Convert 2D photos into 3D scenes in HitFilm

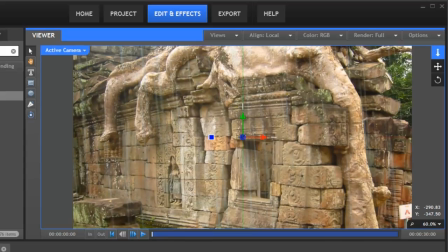and now if we just zoom back in as we push in we actually move through the rain as well
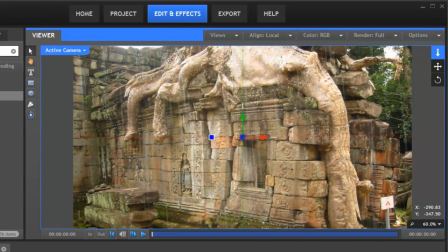so we've got multiple levels of perspective going on obviously with this kind of faked camera move you don't want to push it too far because you'll either start to see the edges or the
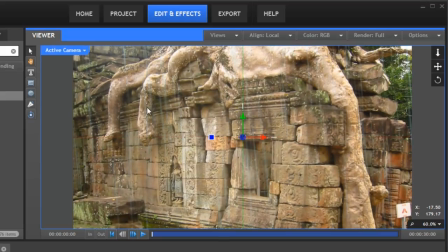illusion starts to break up so small movements like this works really well and again if you just move around ever so slightly like
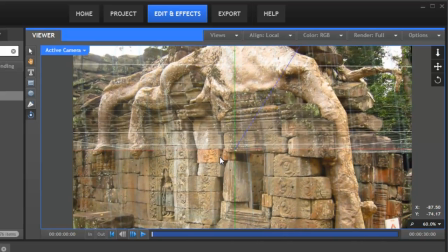this you can see it just gives you that extra sense of depth this is really good if you want to do an establishing shot but you've only got an image
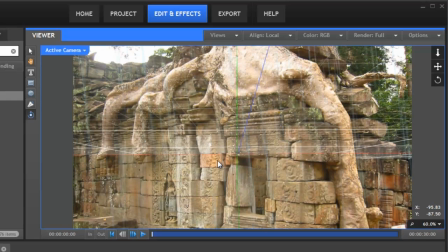or maybe if you're doing some motion graphics maybe a slideshow of some sort and you can actually bring your images to life rather than just being static on screen which isn't terribly
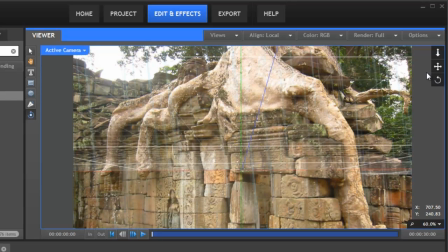interesting something else I did is put in a lens flare that was mapped to a 3d point so we've got this
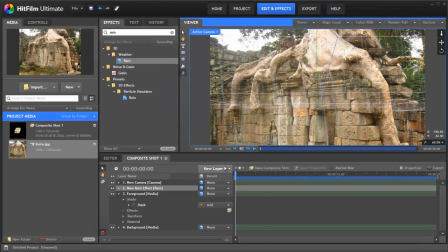bright area up here and to blend everything together let's do exactly that so we're going to take
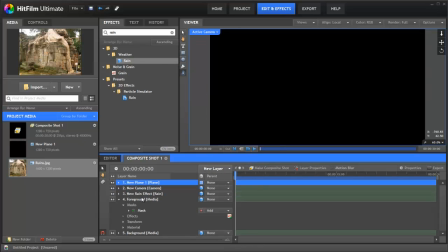a plane make a black plane stick that right on top and we're going to add a light flare so
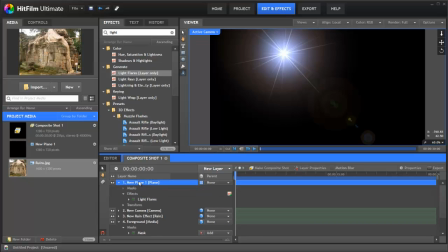there we go we've immediately got our nice light flare here and we're going to change the
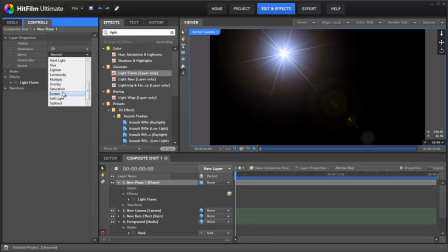blend of the plane to screen so that we can still see what's going on behind it now
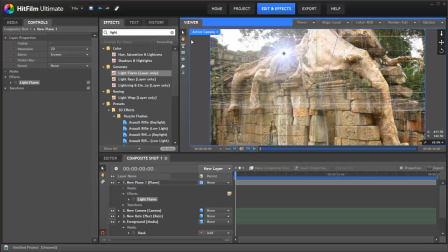we could position this light flare manually so just grab this and stick it up here. The problem with that is that as the camera moves, the light flare stays exactly where it is, which completely breaks the illusion of the 3D, as you can see. So what we're actually going to do is add a point. Points can be used, as we've talked about in some previous tutorials, to link other things too. So we're going to change this point into 3D. Currently it's just sitting down here. Let's go back out to our perspective view.
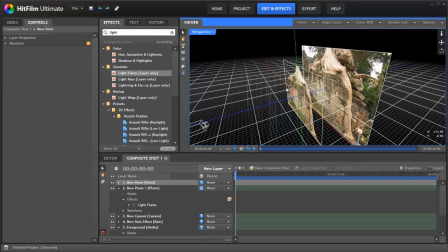So here's our point just floating around waiting to be used. I'm going to push it back all the way back here so that it looks kind of like it's in the distance.
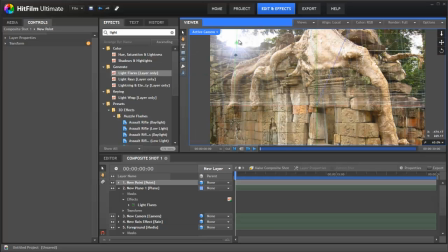If we go back to our active camera, shift the point over and up more or less into the position we want it to be. And now if we go back to our light flare we can go in here to the hot spot position and link it to the point.
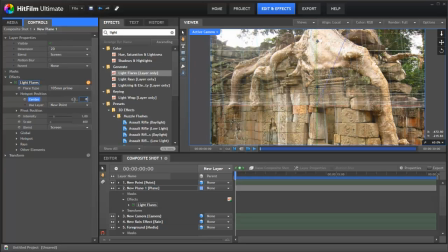We also want to set this to zero zero so that it stays exactly on the point.
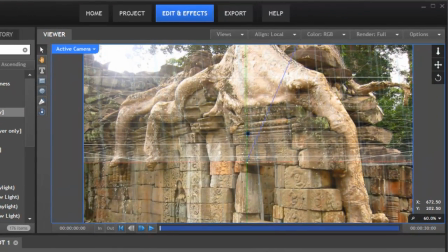So you can see it's in position and now if we move around the lens flare stays
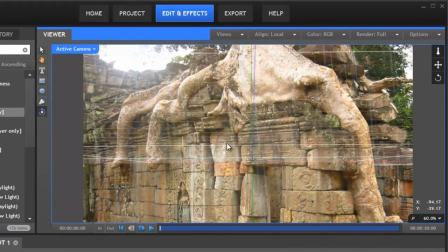exactly where we want it and even if we orbit the lens flare is doing what we expect.
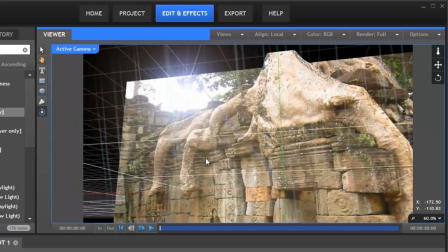So you know if we look up here you can see it's working there.
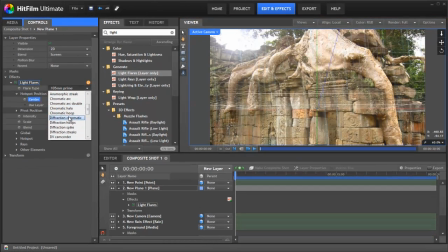If we actually change this particular flare to something a little more extreme just so we can see what's going on let's go for the flashlight white and we'll actually scale it up and increase its intensity just for the example so you can see what's going on.
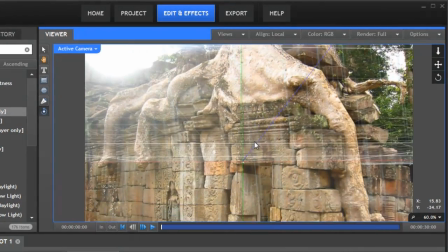So now you can see as we move all those artifacts are doing exactly what you expect.
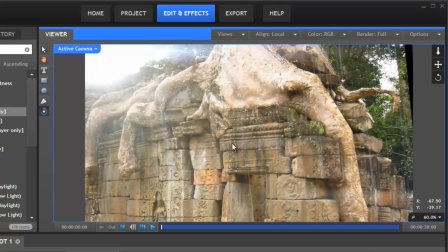We'll actually turn off the floor plane so you can see a bit better. You can see that the lens fillet elements down the bottom here are moving with the camera. And of course now that we've got this set up we can now animate our camera and do whatever we want and the end result is as we saw before.
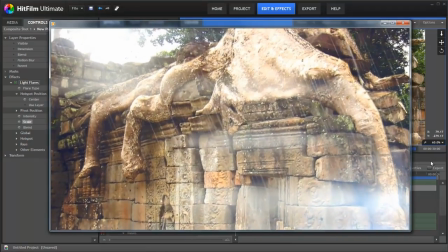Something a little bit like this. Put on a little bit of grading here as well. You can see that the lens flare is moving automatically as the camera moves.
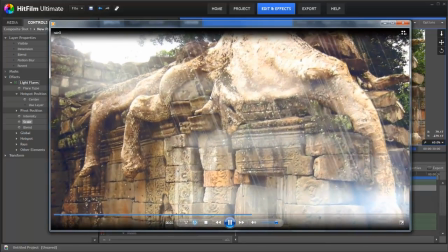Something else we did is apply a slight displacement to the rain.
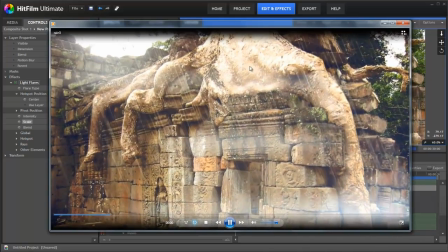Hopefully it can show up on the tutorial but you can see that where the rain falls it's actually leaving a kind of shimmery effect.
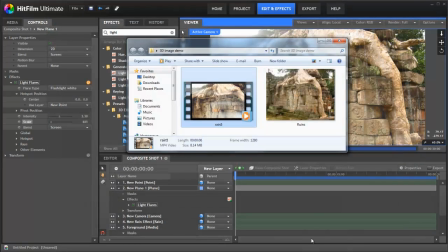You see that in computer games used quite a lot. It just makes it look less like an overlay and more like something real is happening.
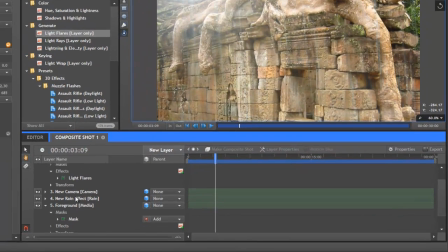So at the moment you can see there's no displacement happening. So to make that, we're actually going to take our rain effect, turn it into a composite shot. So there we've just got a rain on its own, but back in our main comp, it's still here, and we're going to create a grade layer. Grade layers are used to grade any layers that are beneath them, amongst other things, but that's what we're using it for here.